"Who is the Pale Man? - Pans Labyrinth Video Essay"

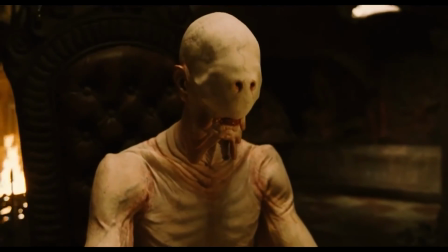(4:09)
The design of the creature's eyes also links to religion.
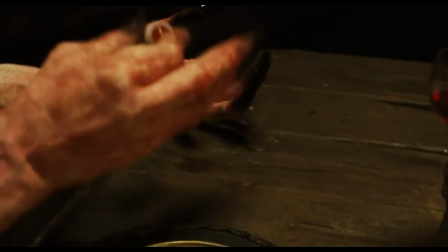(4:12)
The Pale Man's eyes are placed in his hands rather than his head, reminiscent of the Catholic stigmata, a visual mark on the palms mirroring where Jesus was nailed to the cross.
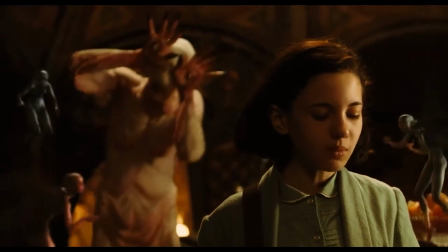(4:21)
This could suggest that the Pale Man represents the sins Jesus died for, or even the sins of the Catholic Church during the Spanish Civil War.
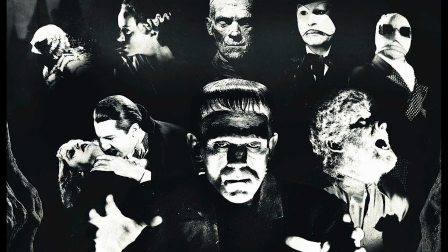(4:28)
Del Toro states how he noticed classic horror movie monsters were often juxtaposed with images of Jesus, and, in particular, mentions how to him,
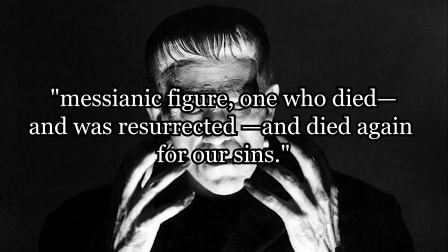(4:36)
Boris Karloff, as Frankenstein's monster, rose as a messiah figure, one who died and was resurrected and died again for our sins.
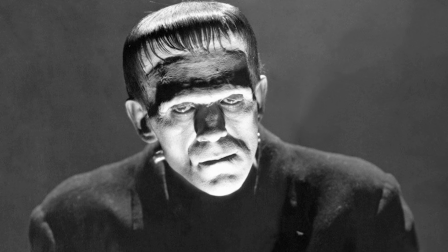(4:44)
Del Toro found comfort in horror at a young age.
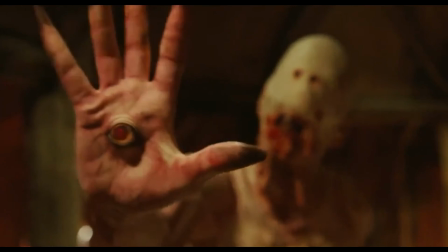(4:47)
He, therefore, could be comparing the Pale Man to Jesus in another implicit criticism of the Catholic Church,
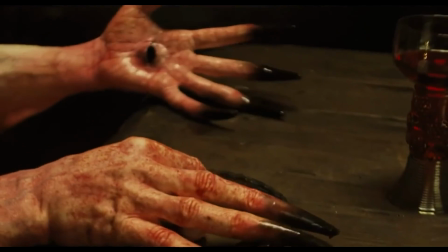(4:53)
saying that the Pale Man is the worst kind of monster, as he does not juxtapose Catholic imagery,
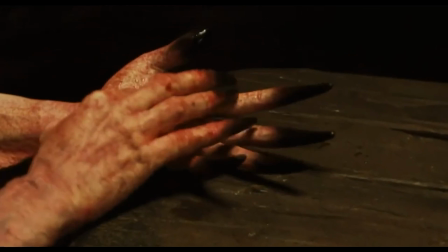(4:58)
but embraces it.